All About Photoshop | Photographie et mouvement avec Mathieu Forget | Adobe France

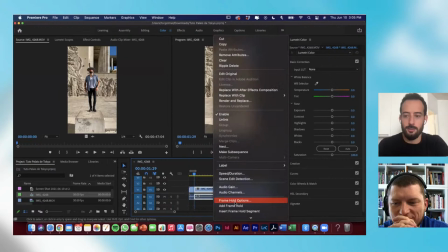(65:54)
je me suis un peu raffé à l'iPhone de base
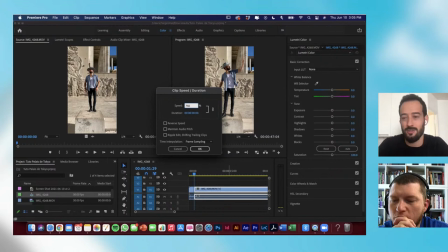(65:59)
sur le timing d'habitude je fais en sorte que quand j'ai toute une vidéo au ralenti je fais en sorte que tout le fichier soit au ralenti pour pas avoir besoin de faire ce que je dois faire maintenant généralement quand je filme à 240 FPS ouais tu vois là c'est un petit peu rapide
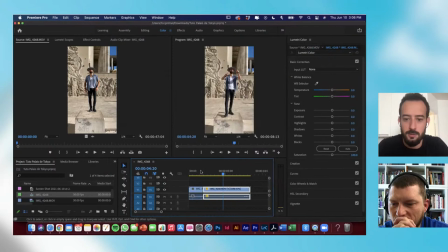(66:19)
c'est un petit peu rapide ça je vais peut-être descendre un peu plus Attends, je crois que je vais tout faire en dessous de la vidéo. Hop, ouais, ça va toujours un truc de rapide. Donc, je vais descendre. Là, je time pour que ce soit un peu naturel.
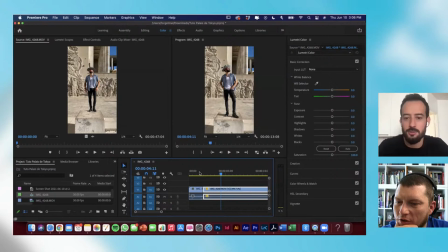(66:38)
Hop, ça va toujours un petit peu. Moi, ça va aussi... Ah, mais c'est quoi ? J'ai peut-être filmé en 120 images secondes, c'est pour ça. Ah, du coup, ouais, pas en 240. Il faut que tu fasses moitié de ton réglage de l'habitude. Ouais, donc si je fais 50, ça fait un petit peu celui de 300. Donc, 300. Hop.
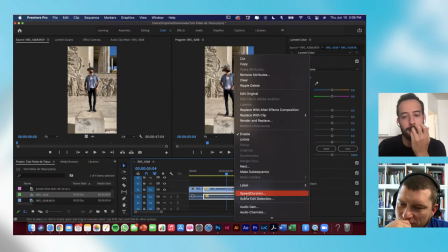(66:57)
ça c'est un tout petit peu trop lent je vais voir si j'ai fait un 350
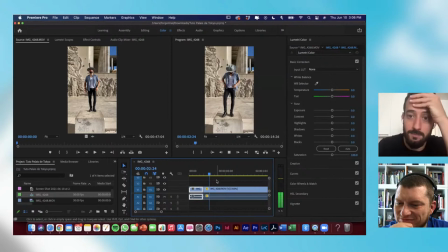(67:02)
voilà ça c'est le test pour être le plus parfait possible voilà on va dire photo 1
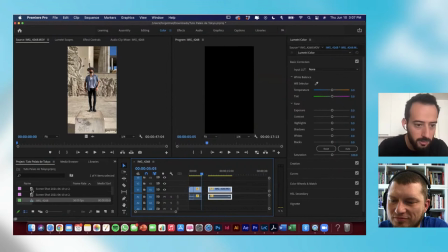(67:09)
et là on va faire clac en quelque sorte donc je fais ma petite coupe ici voilà je découpe
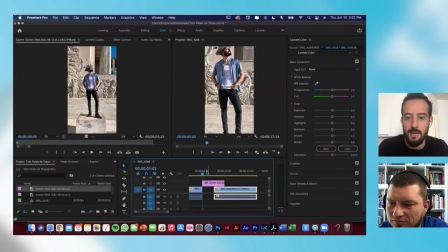(67:15)
derrière je vais prendre ma première photo mon screenshot numéro 1 qui est là je vais la rajouter ici
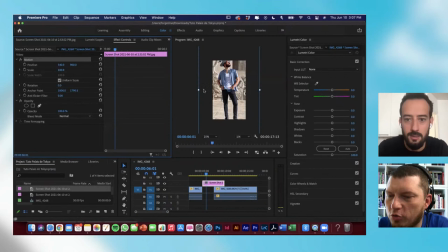(67:22)
alors elle est plus grande que mon fichier de base donc je vais je vais faire plus petit pour qu'elle rentre parfaitement dedans voilà, pour voir ce que ça donne et là voilà, depuis j'aime bien,
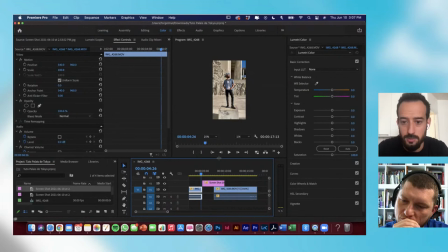(67:39)
ce qui est bien aussi avec les photos c'est de montrer un peu la différence là c'est cool, je vais un peu zoomer dedans pour qu'on voit plus c'est qu'il y a vraiment
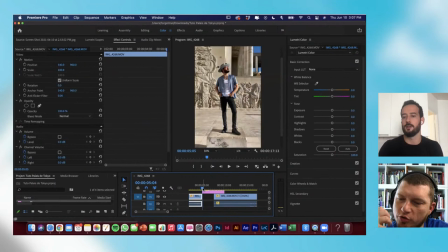(67:48)
le making of et la photo tout de suite, le petit effet de zoom la petite couleur qui change qui bouge et on l'identifie en tant que photo après ça pourrait être plus en arrière plus en avant, peut-être que je rajouterai un petit son après forcément
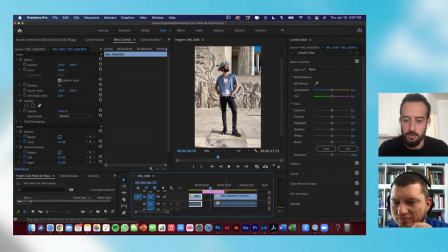(68:04)
moi je le fais vachement en feeling donc là je ferai en quelque sorte on regarde et clac 1, 2, 3, 2, on est bien sur le timing et après je vais on va reprendre donc je pense qu'il faut qu'on coupe sinon on va aller un petit peu plus près quand on reprend
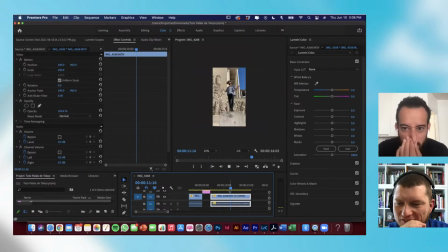(68:24)
super c'est pas mal mais je vous montre on descend la caméra alors là par contre là c'est mon côté maniaque vu qu'on n'est pas super de droit je vais ré-égaliser quand on descend ok donc c'est à partir d'ici donc là moi je positionne et je scale
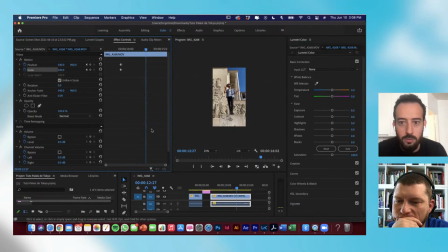(68:48)
et là c'est en quelque sorte pour que ce soit bien droit voilà donc on va revenir ici je pense qu'il faut que je sois un petit peu plus zoomé dedans et il faut que je le tourne un petit peu peut-être à 2, 2 c'est un petit peu trop, 1.5 histoire de rattraper le même genre de correction,
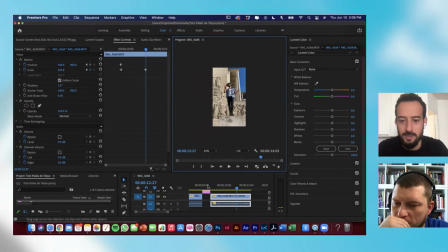(69:06)
histoire de rattraper ouais pour que ce soit plus géométrique, plus générique je ressemble plus en fait à la photo donc là normalement je vais faire fit
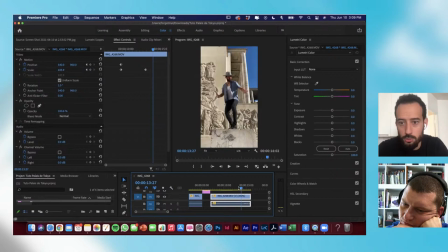(69:18)
on est plus droit et là voilà donc maintenant à ce moment, là je vais re-rajouter mon slow-mo au moment où je saute pour vraiment montrer alors le slow-mo ça fait partie de mon univers parce que j'adore,
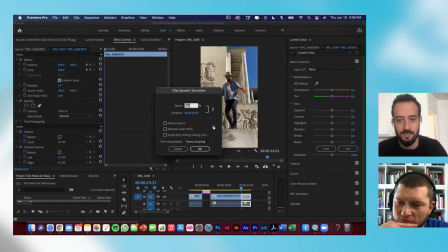(69:29)
je trouve que ça allonge ce moment tu rends le mouvement majestueux tu profites de la pause c'est à dire que les gens qui regardent et qui n'ont pas l'habitude de danser vont pouvoir en prendre plein les yeux à ce moment là et en plus c'est que même d'un point de vue tuto c'est vraiment,
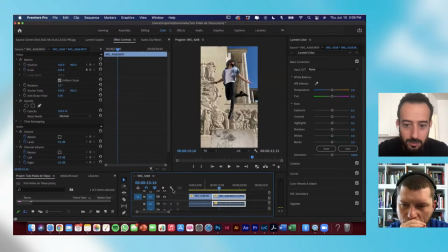(69:49)
tu décortiques le mouvement de AZ, donc c'est ce côté qui est, je crois qu'on avait pris la photo à peu près,
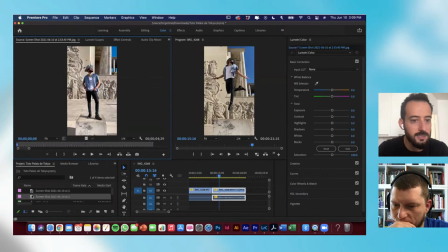(69:56)
alors tu vois bien que je la re-regarde, on l'a sûrement quelque part par là